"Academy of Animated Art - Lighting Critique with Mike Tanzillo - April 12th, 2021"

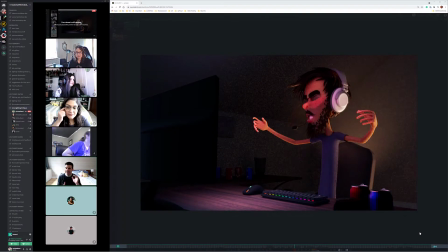0:06 Hello, everybody, and welcome to your Monday lighting critique. We have a couple animated shots to look at first, and then we're going to go into the stills next.
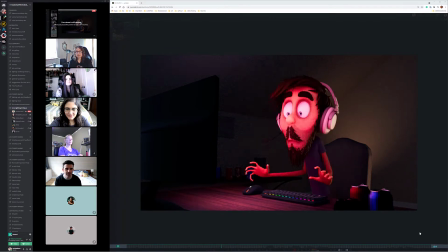0:16 So up first, we have Ashley. Ashley, this is okay. So this is an animated scene. By the way, good job of getting it rendered on iterations.
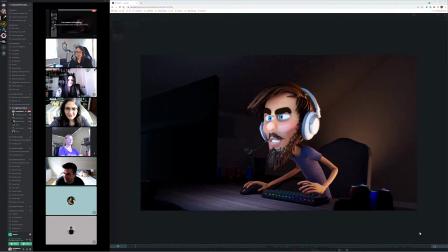0:26 On it looks like 4s maybe. It's once you get it set up, the render times go way down, and you can get it going. But but good job with that. I think this is.
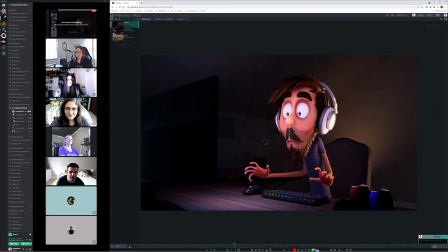0:39 I think overall we're reading a lot of the color change. We're seeing I think it's actually working out really well with the dialogue that goes through, because he kind of reacts to this thing here at the beginning, and then all of a sudden shifts to red.
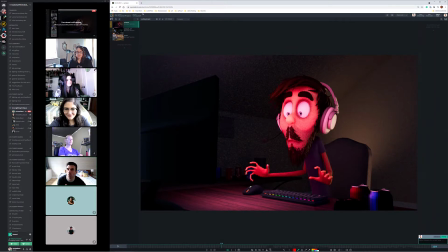0:54 I think that's really cool. The biggest thing for me is a couple things. One, and you put this great references, is these reference images.
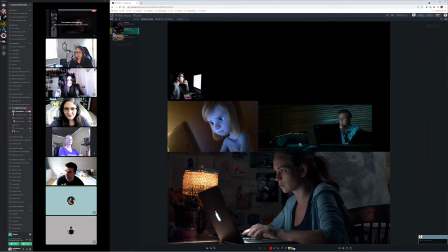1:02 You feel the screen more prominently than any other light source. Like they don't really have a lot of light on their backs. It's all like very, very frontal.
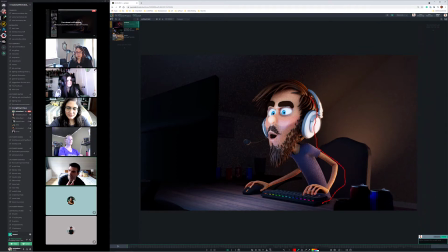1:13 With this one, I'm seeing a lot of like rim light and stuff back here, and I really, really want to isolate it to just the screen. So I want to downplay all of that and allow because everything that's being lit should be coming from this for the most part.
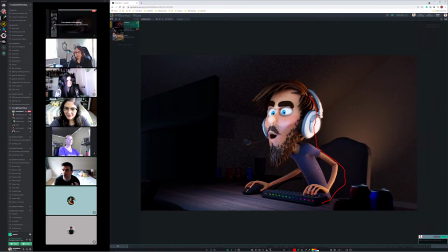1:29 And it's okay that there's like a soft bit of light in the background back there, but don't allow it to overpower or compete with the monitor. So there's that,
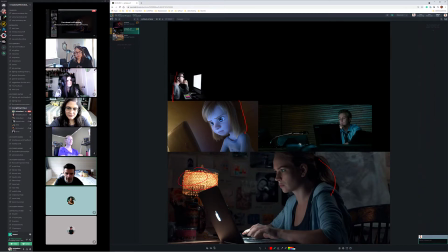1:41 and then even in this shot here, like this lamp is really downplayed, and even though it's right next to her, it's not like. And actually, when a shot like this, they'll actually push extra light in here or do something to the screen to make it glow brighter or something.
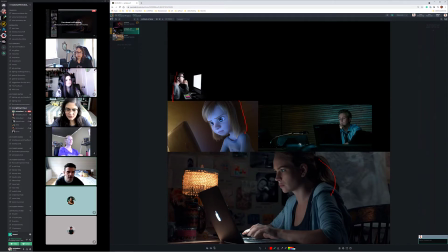1:58 So even in a situation like that, you just want to see it on the character's face.
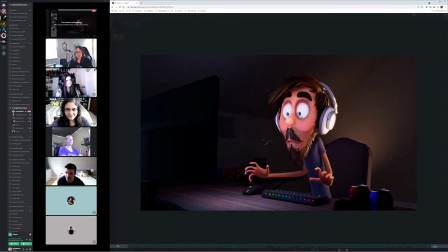2:05 The other thing that would be really cool is, because we have such a connection between the character and the screen, is to get the reflection of the screen in the eyes would be a big one. And then I wouldn't let him quite go as dark as he does when he falls back in here.
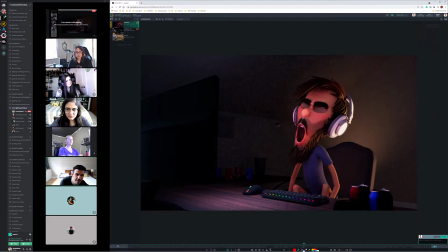2:19 I think that it's a little bit of an extreme drop off. I like the idea of it getting dimmer, but I wouldn't quite go that far.
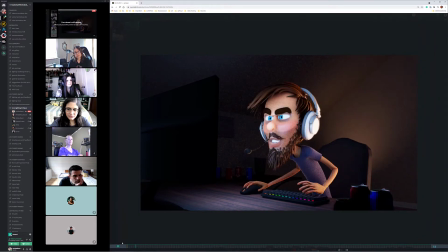But yeah, the other thing that's really nice is it's like this screen is very consistent here at the beginning.
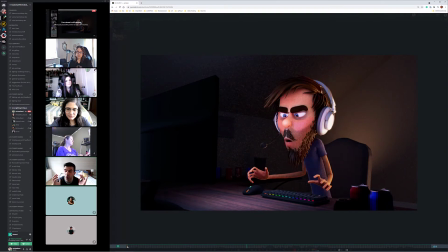2:45 That implies like safety, and implies that everything's like static, and then all of a sudden like it jumps right with his action, and then all of a sudden it's blowing up, and it's really good. Here's headphones get a little bright in some parts,
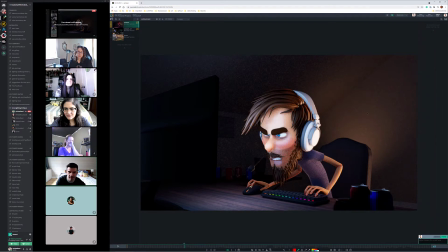2:58 and again that'll change when we de-emphasize some of this lighting around it and make it more, because like this should be lit more from the front, and like this sides should be de-emphasized a little bit. Same thing here, more up front there, less over here.
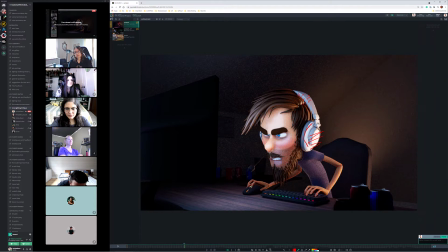3:14 And then just watch out. There's some like weird edging things around here you want to watch out for. I'm not quite sure what those are. And then lastly, if you want, just because I've noticed this about every piece of computer equipment that's come out in the last however many years,
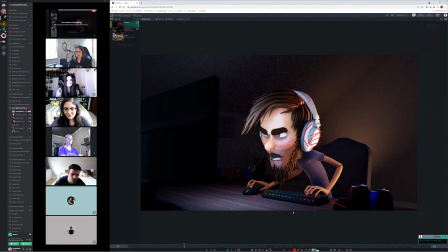3:30 it all glows a lot, and like it kind of throws light onto the surroundings. And you can do that from the mouse and the keyboard a little bit too. But I think that's about it. But yeah, how are you feeling about this? You here? Pretty good.
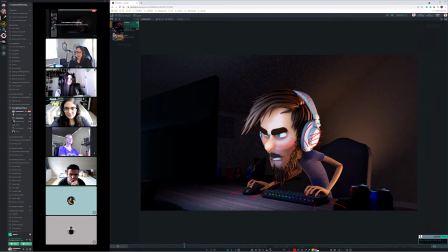3:45 Like, I did try some reflection stuff into the eyes, and it was not looking right, so I'll have to work on that some more. But, like, what you're saying, like, makes sense, so, I'm gonna continue.
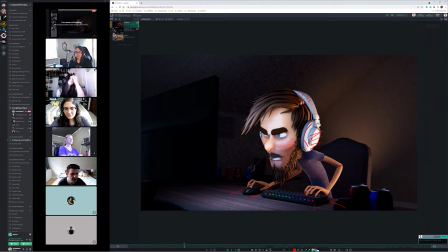4:01 Yeah, that's good. And then, like, seeing, maybe, like, seeing more of his shadow on the chair would be good, too, because right now it's just, like, solid. But we'll, or, like, even if it's projected, let's see this reference.
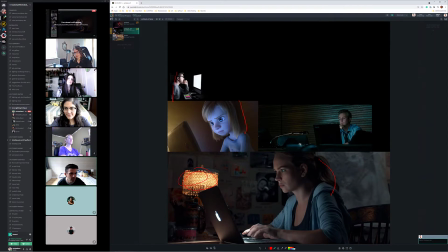4:13 If it should be should see a shadow. No, because it's a pretty big light source. Yeah, I was thinking about seeing the shadow on the wall, but that's not necessary. Yeah, this is a really cool start. This is exactly what I was hoping. Like, this is exactly what my brain was thinking stylistically when I saw this animation for the first time.
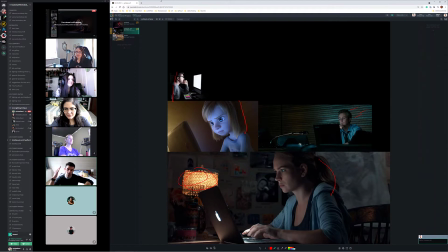4:29 Just seeing that, like, again, that switch in visual to go along with the dialogue and the audio is really good. So nice job there. All right, so let's hop over into Kevin. Why is that not loading?
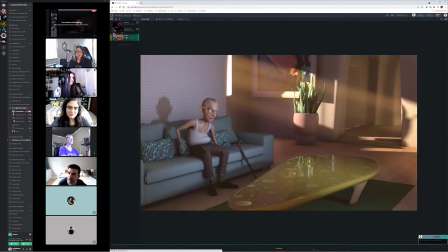4:44 I'm clicking that. There we go.
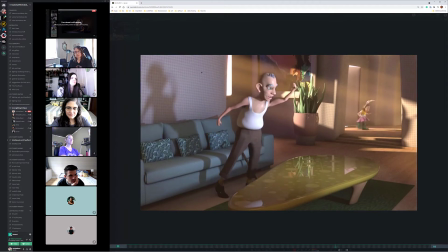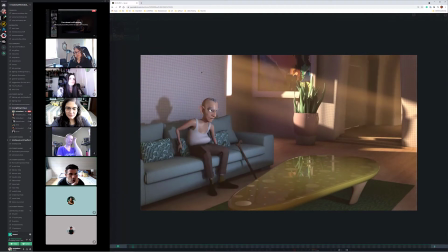4:53 Yeah, so this is looking. Overall, it's looking good. I think the haze is still there.
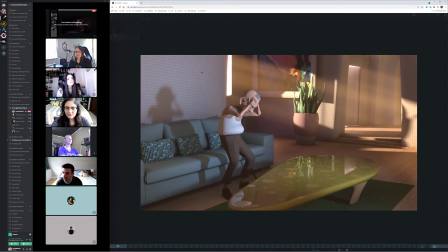4:59 I want to it's like I want
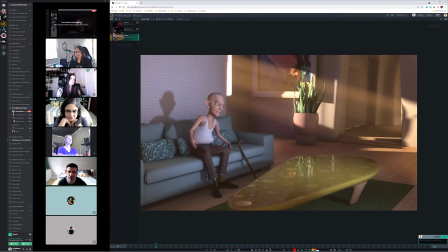5:03 to darken the black point in the foreground a little more, like everything in front of why is this being strange? Anything in front of, I can't draw on this right now. There we go. Let me use my
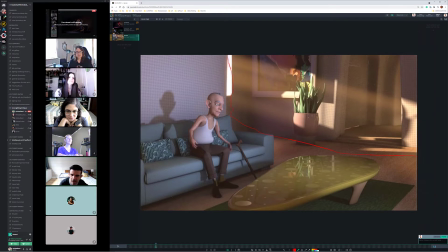5:17 mouse. Anything in front of this, I want to take this black point and just pull it down a little bit to darken it, to pull everything a little closer. So I think, because I think the haze is a little bit overpowering at this point.
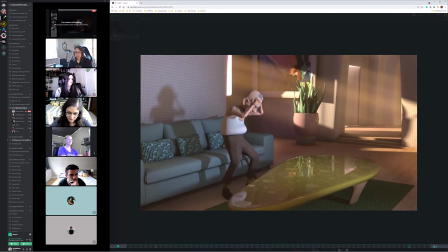Looking at the girl now. I think she looks pretty good.
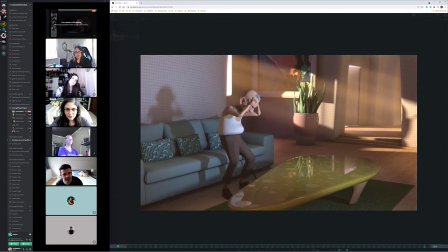5:45 The one and this is on us when we created this animation,
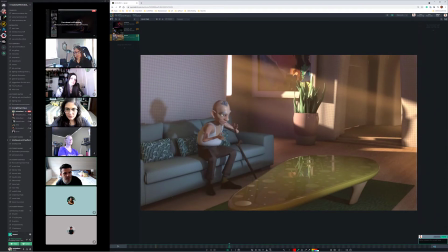5:50 but one thing you may want to just turn off her visibility for the first until the door opens, because you can see her shadow, like she's like standing right outside the door, and it's it's a thing that happens that I didn't check when we were working with the animator on this,
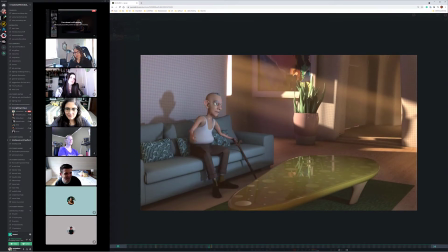6:07 but like you may just want to kill her shadow because it just kind of gives away the gag a little bit.
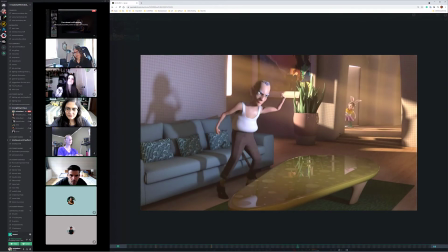6:19 But that's the biggest one, is getting that black point in the foreground. We can add some eye reflections to him. I'm wondering if we can't desaturate the color of this volumetric light.
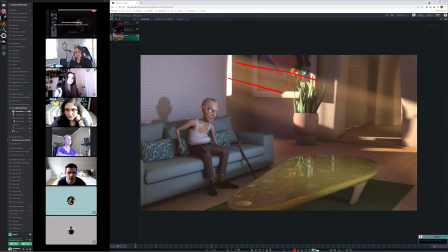6:35 It's a little strong on the oranges. I think we can tone that down a little bit. And then soften this shadow coming out of the TV. Because like looking at, again, like this reference is pretty similar.
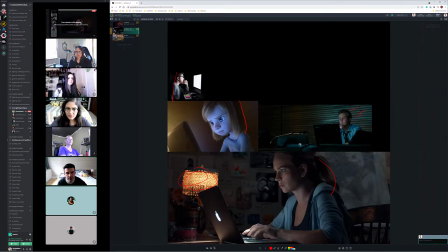6:47 Like all of these are even smaller screens, and they're throwing really soft light around.
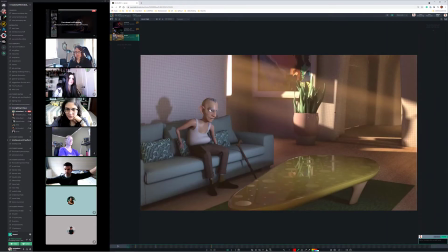6:53 And the TV is theoretically bigger than that. So it's not gonna create hard shadows like this.
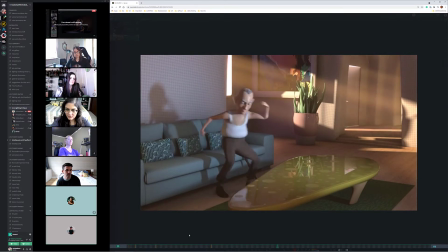7:03 Yeah, I think all in all though, it's coming together nicely. Should I then maybe soften his shadow as well on the wall, or does that look good? Yeah, soften that one up a little bit too. Not much, but just because again, it's like a big light source.
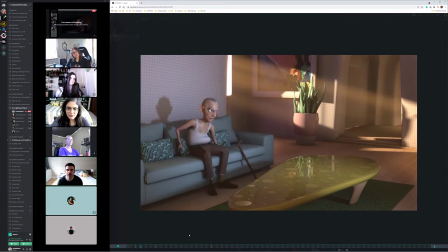7:17 It just makes sense that it would be a little softer. And then watch out for, as he steps forward here, I'm just seeing this
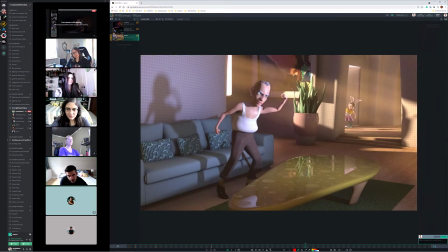7:26 and this is kind of in the, like his shadow is pretty clamped in value. Like there's not a lot of shaping going on in there, but it's also lifted with kind of the volumetric that's in there.
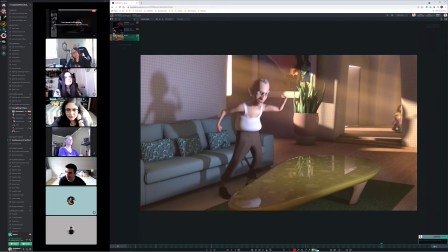7:45 So it's not like black, but it's lifted, but it also doesn't have shaping in it. So once you lower the black point and kind of pull back some of the volumetric stuff in the foreground, you may have to put a little bit more light in here just to create a little more shaping in there. Okay. Cool. All right, let's hop over into our stills for the day.
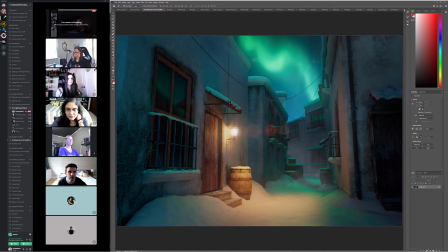8:07 Right. I think Annabelle is the earliest on our... Yeah, Andre is not here. So yeah, Annabelle, we'll jump in with you. All right. This is pretty out of the gate. Like this was...